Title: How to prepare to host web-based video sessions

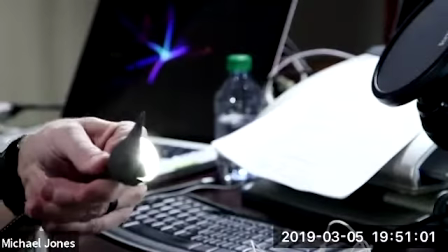But I just put little shades on them so that I can control that light a little more.
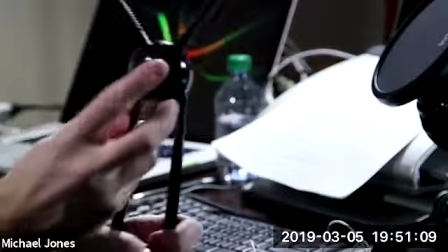So, and this just has a little on-off switch on it here. So it just switches on and off.
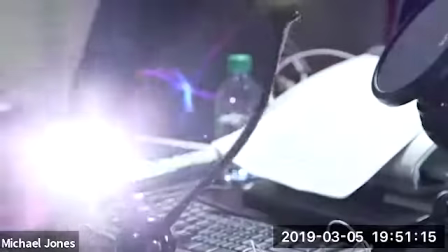Super simple, flexible. It allows me to put light where I want it.
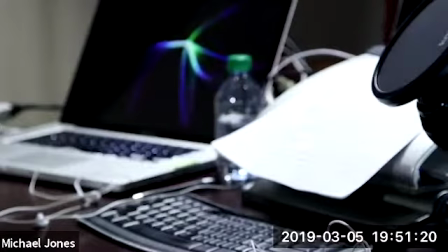I think I got them for $12. And I just want to set that light down
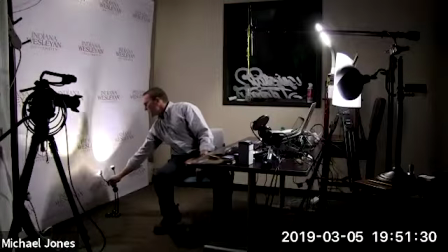and aim it in a way that looks appealing onto my background.
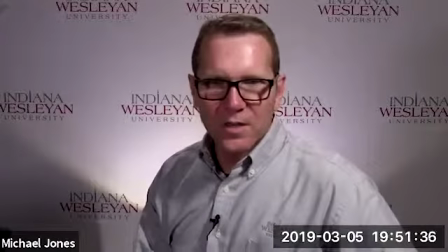Let's see, that looks like about where it was. So that's how I'm getting this light in the background.
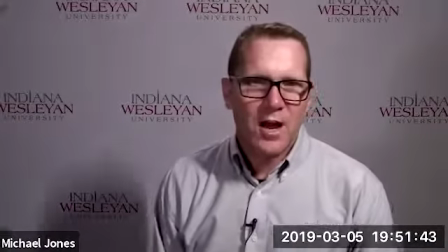If I turn that off, I'll let you see the difference. So now I've got some pretty harsh shadows from my key lights because I can't get far enough away from that wall.
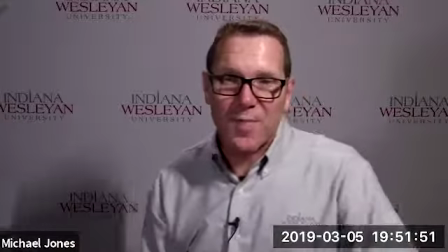And that wall drops off and disappears in the background. Now, that's not necessarily bad. I wouldn't say that's a bad situation.
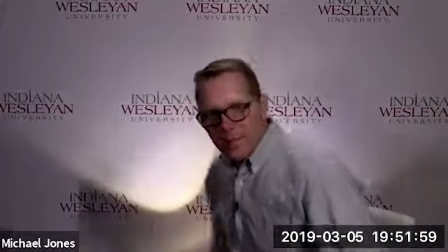It still looks okay. But if I add that light, it just really makes me pop and stand out a little bit more from my background.
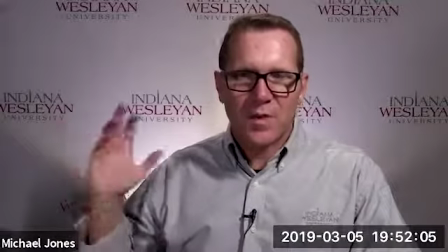Makes it a little more artistic and gives me a little bit of more depth to the shot that I'm doing here.
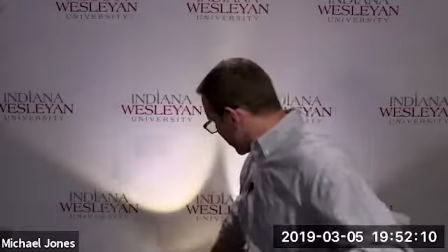Now, one of these lights, this one here, looks a little
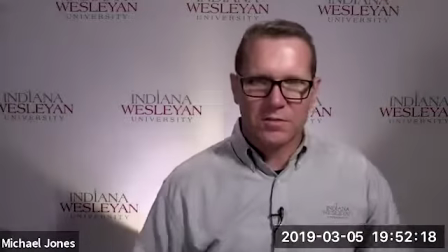harsher than that one. So I would just play with that and figure out what looks good again.
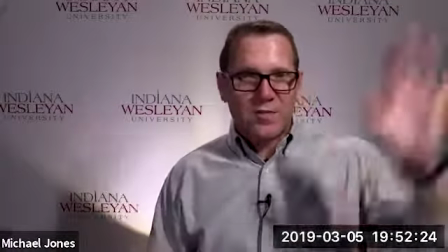Last light that I want to talk about, so that's a background light. So we've got our key light, our fill light, and our background light.
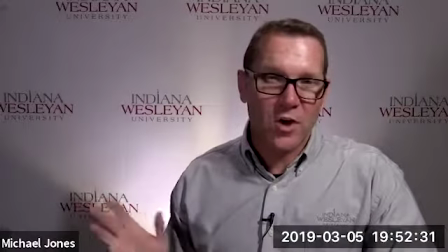The key light and the fill light are the essential ones. Your background light and what's called a hair light aren't near as important, but boy, do they add a lot to it.
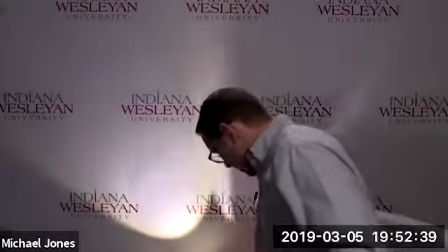So let me show you what that looks like. So with our background light, and this is working a little bit as a hair light because it's missing its
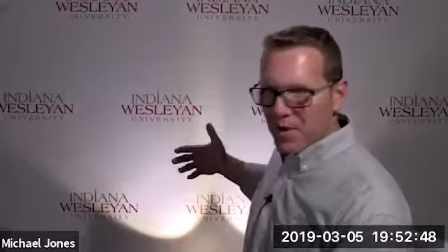it's missing its little shade that I put on it to keep light from coming forward and just going up. but the hair light is in the back here.
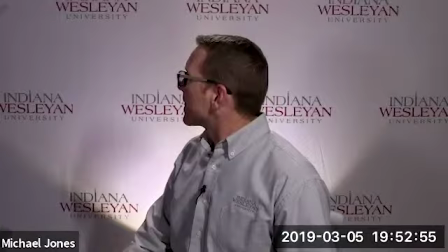So I'm going to it's going to turn off my background light too.
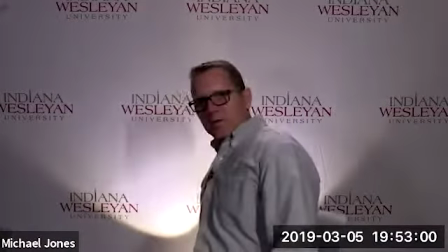But let me do that first. Okay.
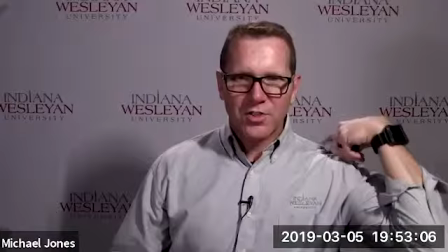So there's my no background light, but you still see a light here on my shoulders and on the top of my head.
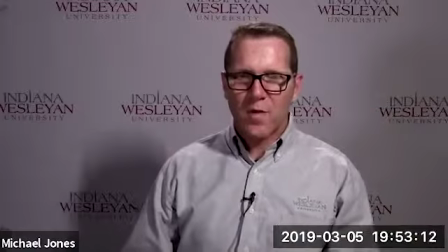It's not super noticeable, but watch where it goes when I turn it off.
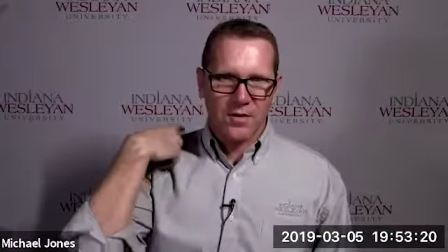So now I've just got all shadow here and there's no light on the top of my head.
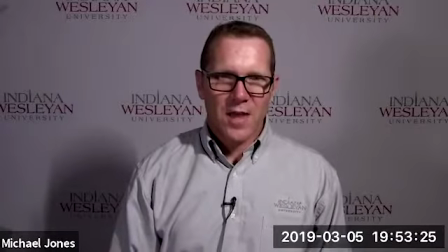Okay. So I'm going to turn that back on. Watch for the difference.
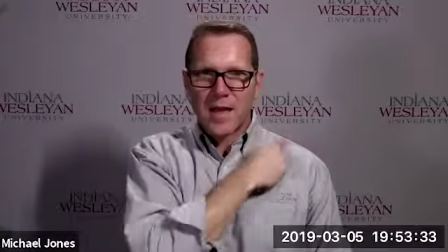Now I've got that light back on the top of my head and across my shoulders. It's just a kiss of light.
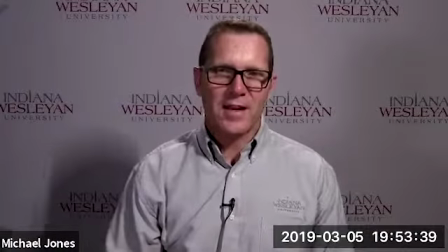It's not super bright, but that's called a hair light. And that allows me to stand out from my background.
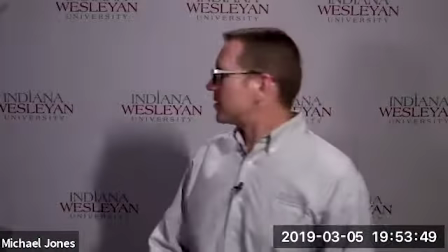Another way to look at this is so you can see exactly what the hair light's doing.
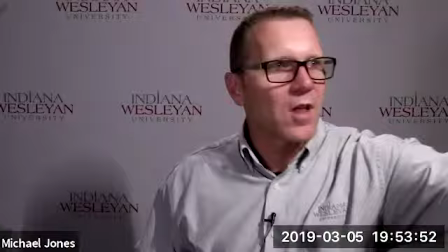I'm going to shut these other lights off.
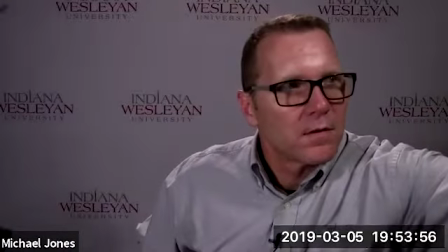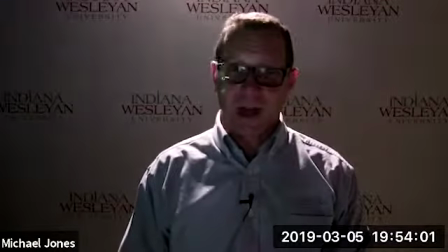There's my hair light. Can you see how much light it's actually putting off now?
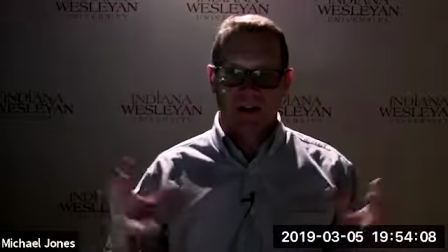And of course, my camera exposure adjusted a little bit because I dimmed my light down and it said, ooh, I need to make things lighter.
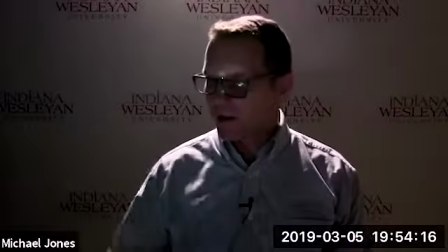But that is just the hair light by itself and how much light it's showing. Now, if I add my fill light,
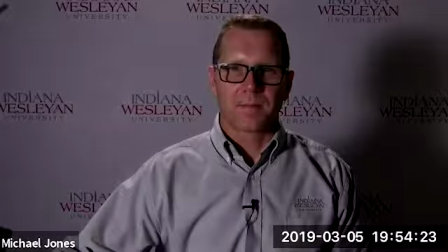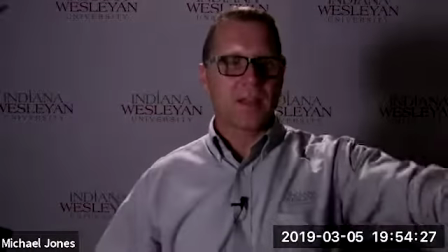and my key light,
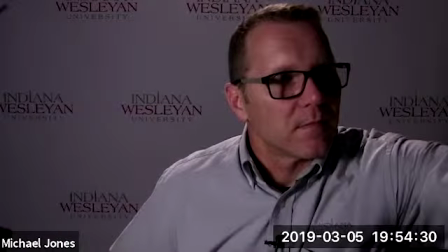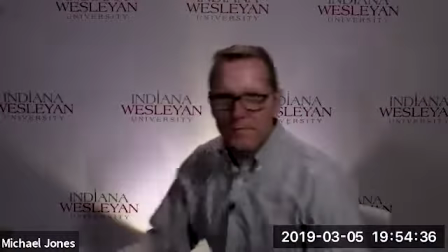and my background light, and boom, we've got a very nice image again.
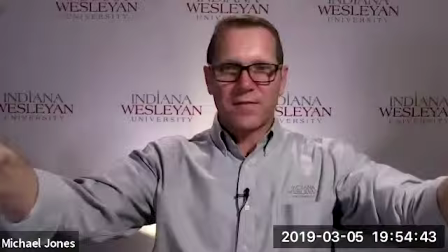So that is how you play with lights. And again, I'm using stuff I've just bought at regular stores here, household lamps.
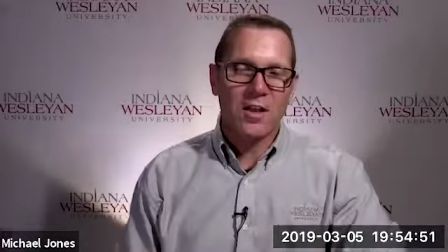The biggest thing is just changing the bulb out and getting the right color match. So anyone have any questions on lights, where I have them placed?
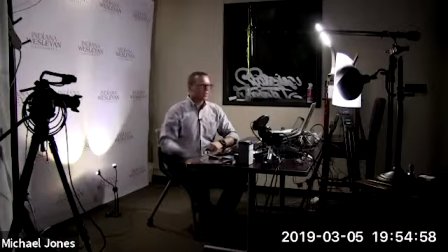Matter of fact, let me go back to this for you. Where I have these lights placed, 45-degree angles for my key and my fill light. And then my hair light's back up here, just out of view of the camera. Let me show you where that is.